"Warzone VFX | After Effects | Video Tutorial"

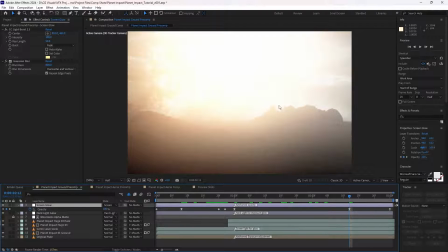248s
And then to art direct the shot further, we increase the glow to where it's almost blowing out the whole image.
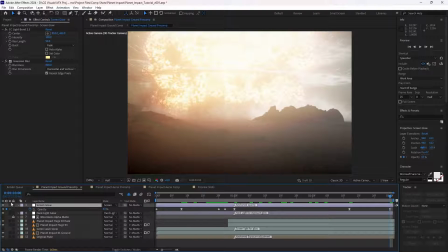258s
And then bring it down a little bit at the end so that when we transition to the second part of this shot,
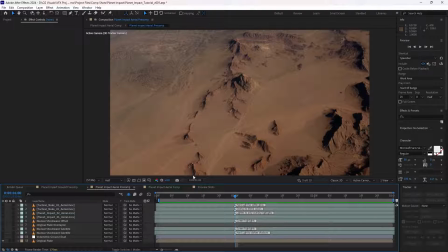263s
which is supposed to be the same effect but as seen from an aerial perspective,
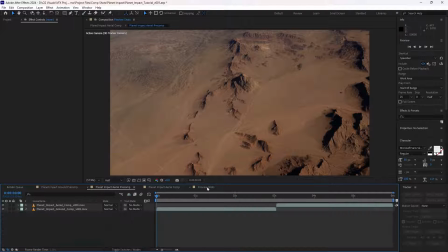269s
we can then go over how to create this so that the two shots flow together nicely, like this.
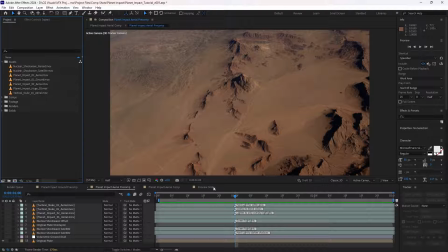279s
So a few more steps in this second shot, because we're also incorporating a shock wave that can be seen on the ground here, as well as our asset here. So let's break down how we created this.
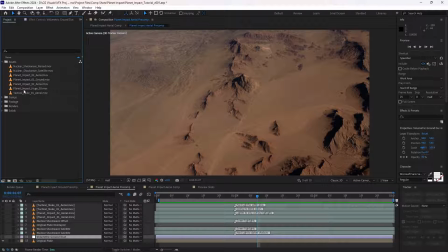294s
So the first thing is the assets we're going to be using. We're going to be using nuclear shockwave from the satellite perspective, and also planet impact 01 and 02 from the aerial perspectives.
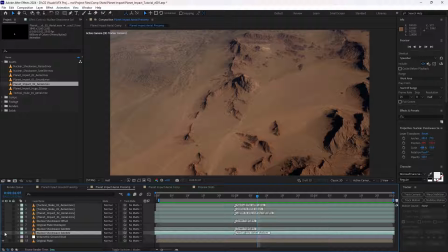310s
And so we'll start with having a look at what we did with the shockwaves. So we've got the first shockwave here,
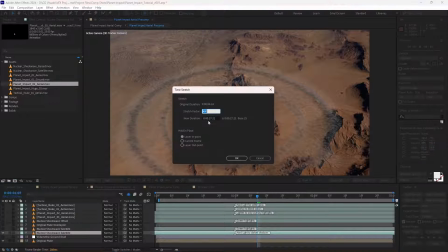318s
which we have slowed down using a time stretch factor of 400.
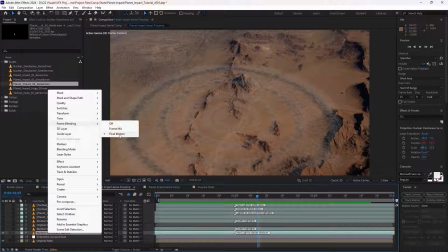324s
And then we've simply added pixel motion blur to the frame blending,
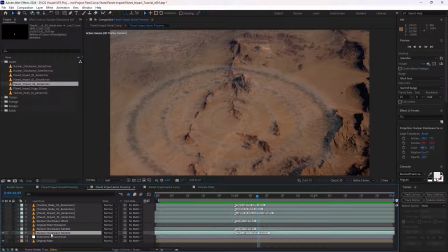329s
which we can then enable here before we render, but it is quite an inexpensive effect. So we'll keep it off for now. Then we've simply duplicated the shockwave asset again. In order to composite these into the scene, for the first asset, we're setting that to a hard light mode here,
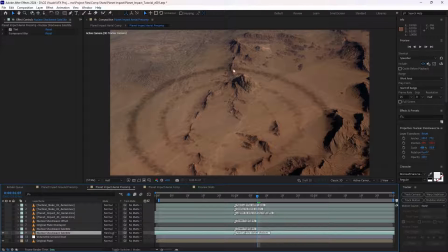348s
which is sort of just giving us the shadows of the shockwave. Colors might be a little bit too much gamma there, so we'll simply add a tint effect here so it sort of matches the environment a bit more. And then we've also added a compound blur as well, which just sort of softens out the effect.
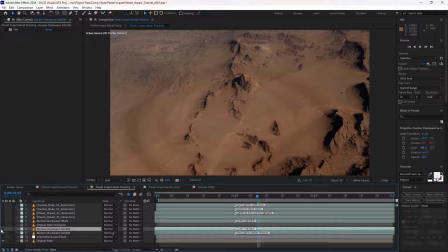368s
I guess you could use any blur for that. Then we're actually bringing back the highlights here. Again, it's got a tint effect just to make it more brownish.
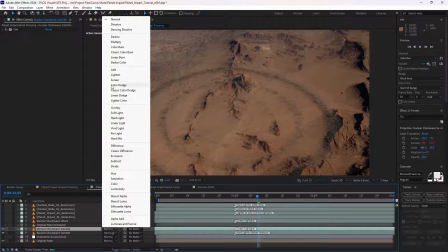379s
And this time we're actually using a screen blending mode.
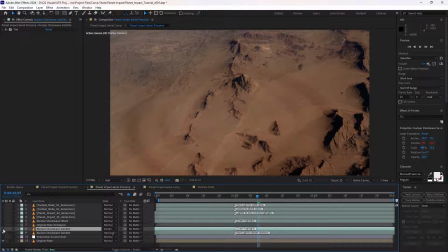382s
So now we've got the contrast of the shadows and the highlights, which gives us this effect here. Now it's still looking a little bit too sharp, so we've also created an adjustment layer here.
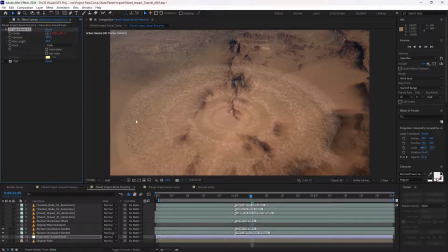396s
And we've added a CC light burst effect. And we've also added a tint effect as well. And so this is sort of what's happening with the shockwave here.
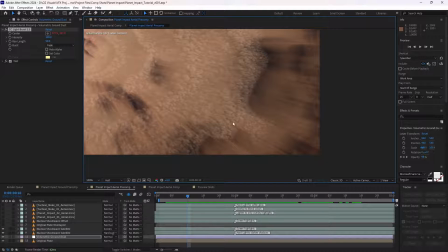410s
Obviously, it's giving us the nice sort of volumetric look we want from this effect, but it's a little bit too extreme.
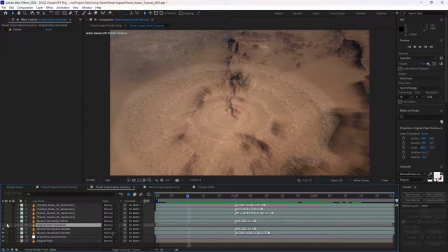418s
So I've simply duplicated the plate and then overlaid that on top of the effect.
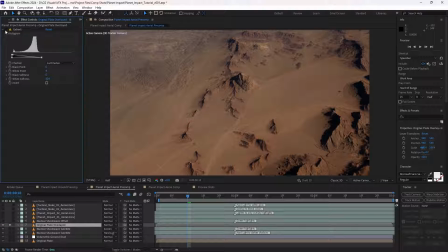424s
And what I want to happen here is by using an extraction for the luminance channel,
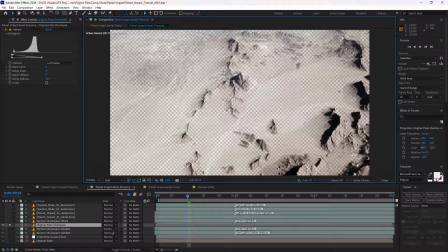430s
I want to have it so that we just bring in the shadows and the darker areas here, so that when we overlay that on top of this effect,
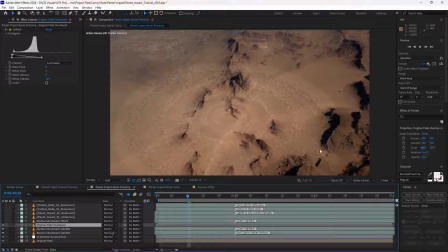439s
we still keep some of it, but it's much more subdued. So this gives us the dust for our shockwave, but I also want to see that ring expanding, so I've simply duplicated the shockwave again, set the blending mode to normal,
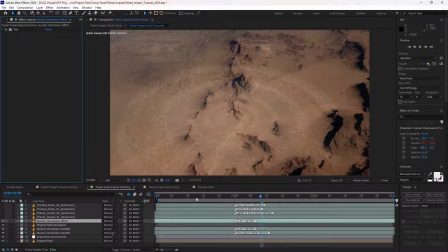457s
and I've offset it so we actually see an earlier point in time here. So if we just play this through so far, it's quite a subtle effect, but you can see the ring expanding here.
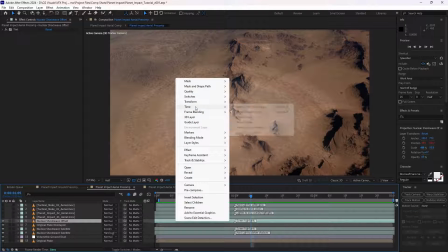472s
We have slowed it down by a stretch factor of 400,
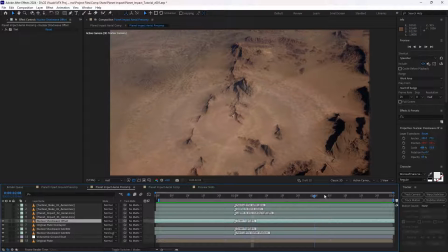478s
so we are going to be using pixel motion blur to smooth that out before we render it, but that gives us a nice starting point here. So then let's actually bring in the planet impact itself. So we'll bring this in here.
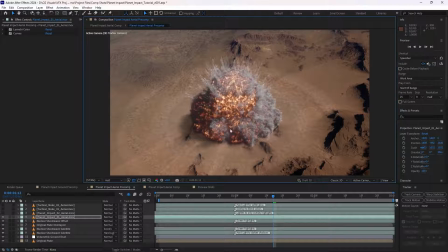495s
Obviously, when we bring this asset in, it is lit from a certain direction.
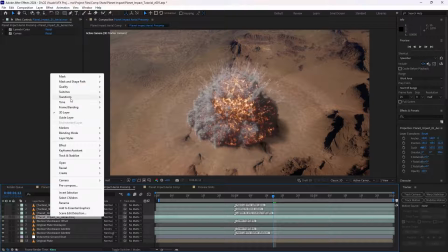499s
So depending on which direction the light is coming from, we can simply just flip this so that it matches the shadows.
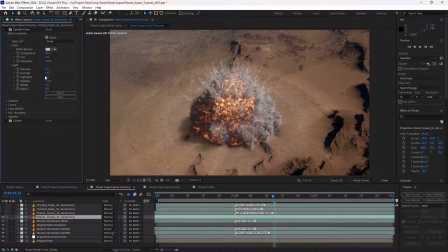507s
And we're going to do some basic color correction here using Lumetri color, which is mostly just darkening the shadows and adding a little bit of a warm tint to it all in one effect.
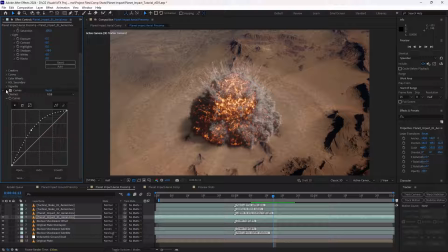521s
And we're also going to boost the alpha channel of the effect as well, so we get a more dramatic effect. And then I also brought in the planet impact 02, made sure it was positioned in exactly the same place.
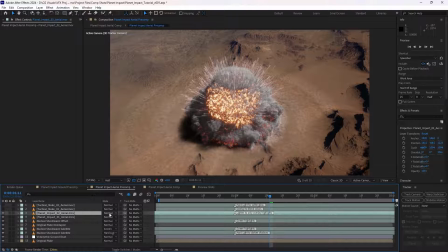541s
And I simply just changed the blending mode to lighten, so that just allows the highlights from the other asset to sort of be overlaid, so now we're getting even more detail in that effect. And they even went one step further, which isn't really necessary, but I decided to bring in the
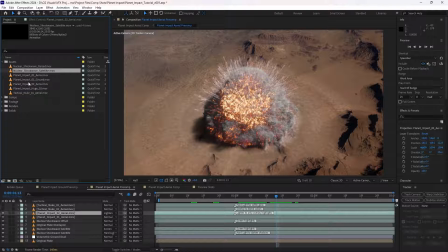561s
nuclear explosion effect, if I can find it here.
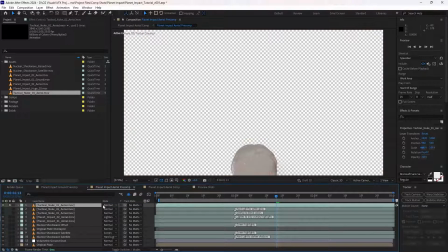567s
So I brought this effect in.
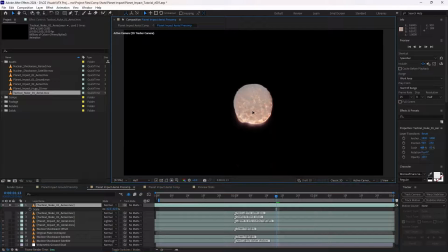571s
I decided that the very beginning of this effect here might add an extra sort of nice sort of light bulb effect to the actual explosion. So what I simply did is I simply just animated it to follow the explosion here.
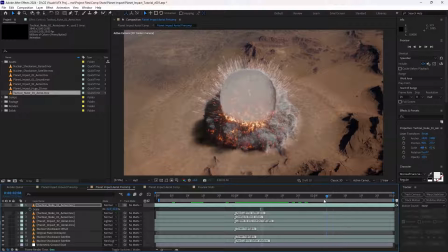594s
You see it's simply just been simply just freeze framed the asset and then manually animated it there, and then changed the blending mode to overlay.
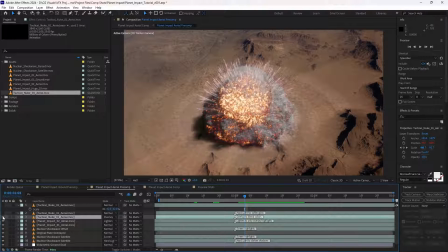607s
So it just creates a very subtle effect here that just sort of helps to highlight the contours of this effect here. And I've also duplicated it again, added a Gaussian blur,
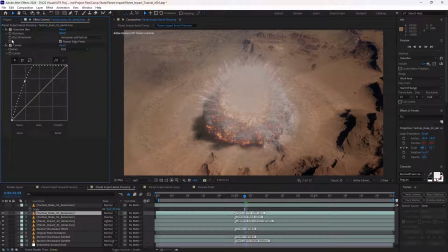621s
curves adjustment on the alpha channel here,
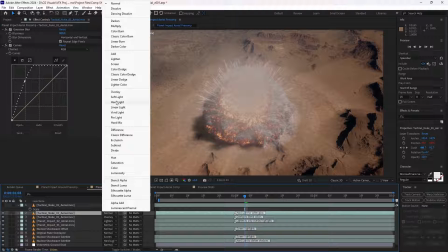625s
and then set that to hard light, which will just give us this more subtle glow.
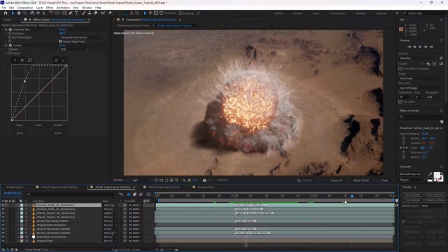634s
And so this is looking pretty good so far, but we can further enhance the shot with some more color correction techniques. So if we pre-compose all of this so that we're looking at it in a pre-comp here,
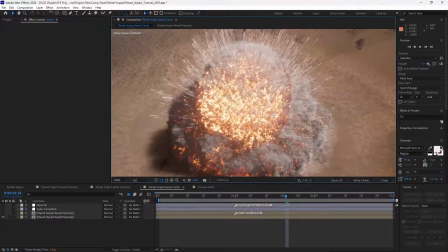649s
still keep this at, obviously at full res, we've got really nice details, but these are 4K clips,
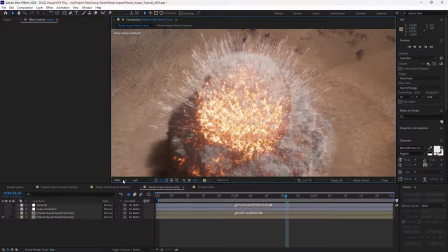655s
so we're going to keep this in half res for now.
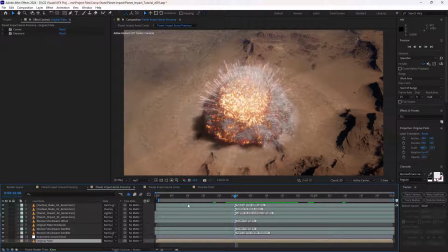660s
And also, let's just make sure we haven't missed anything here. With the plate, we're also going to be doing the same technique we used before, which is to animate the exposure here.
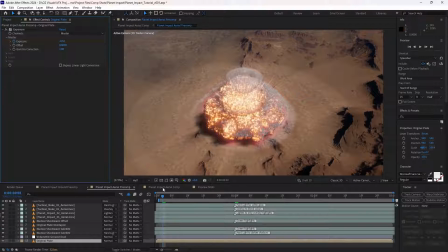674s
Subtle little effect there, we're just lowering the exposure a little bit at the beginning there.
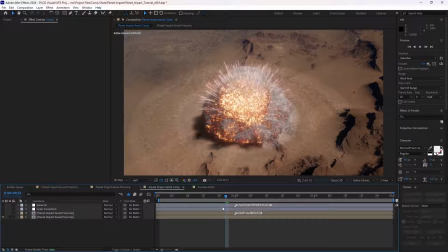681s
So if we go back to the final comp here, what we can do, and this is a general trick you can use to make sort of any shot look a little bit nicer, is you simply just duplicate the whole shot with all of the effects.
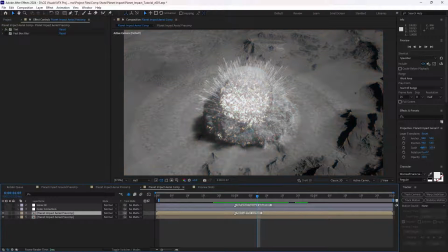694s
You add a tint effect to it here, then you add a fast blur, or any blur that you want. We just want to blur it enough, something like this, and then we can change this to either soft light,
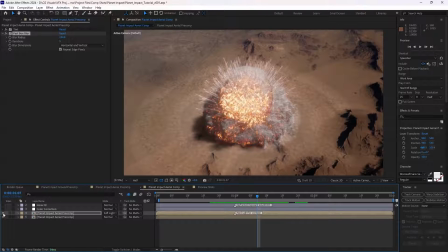709s
gives us something like this, or we can go a bit more extreme and go hard light. And you see with this one little technique here, we've just sort of made it look more outdoorsy,
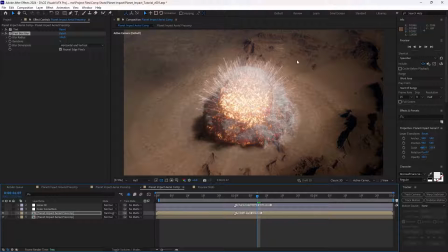721s
a little bit more dramatic, just with a simple effect there. Then we can go and add an adjustment layer, a lumetri color, and we'll just come down here to the vignette section,
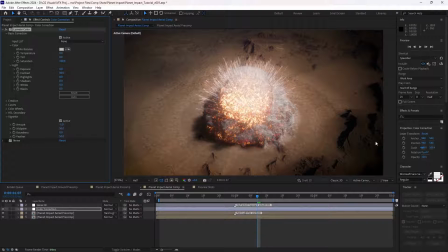733s
put -1 there, so that gives us, darkens the edges a bit. Can also boost the contrast if we want to. It's all about making the shot look as nice as possible.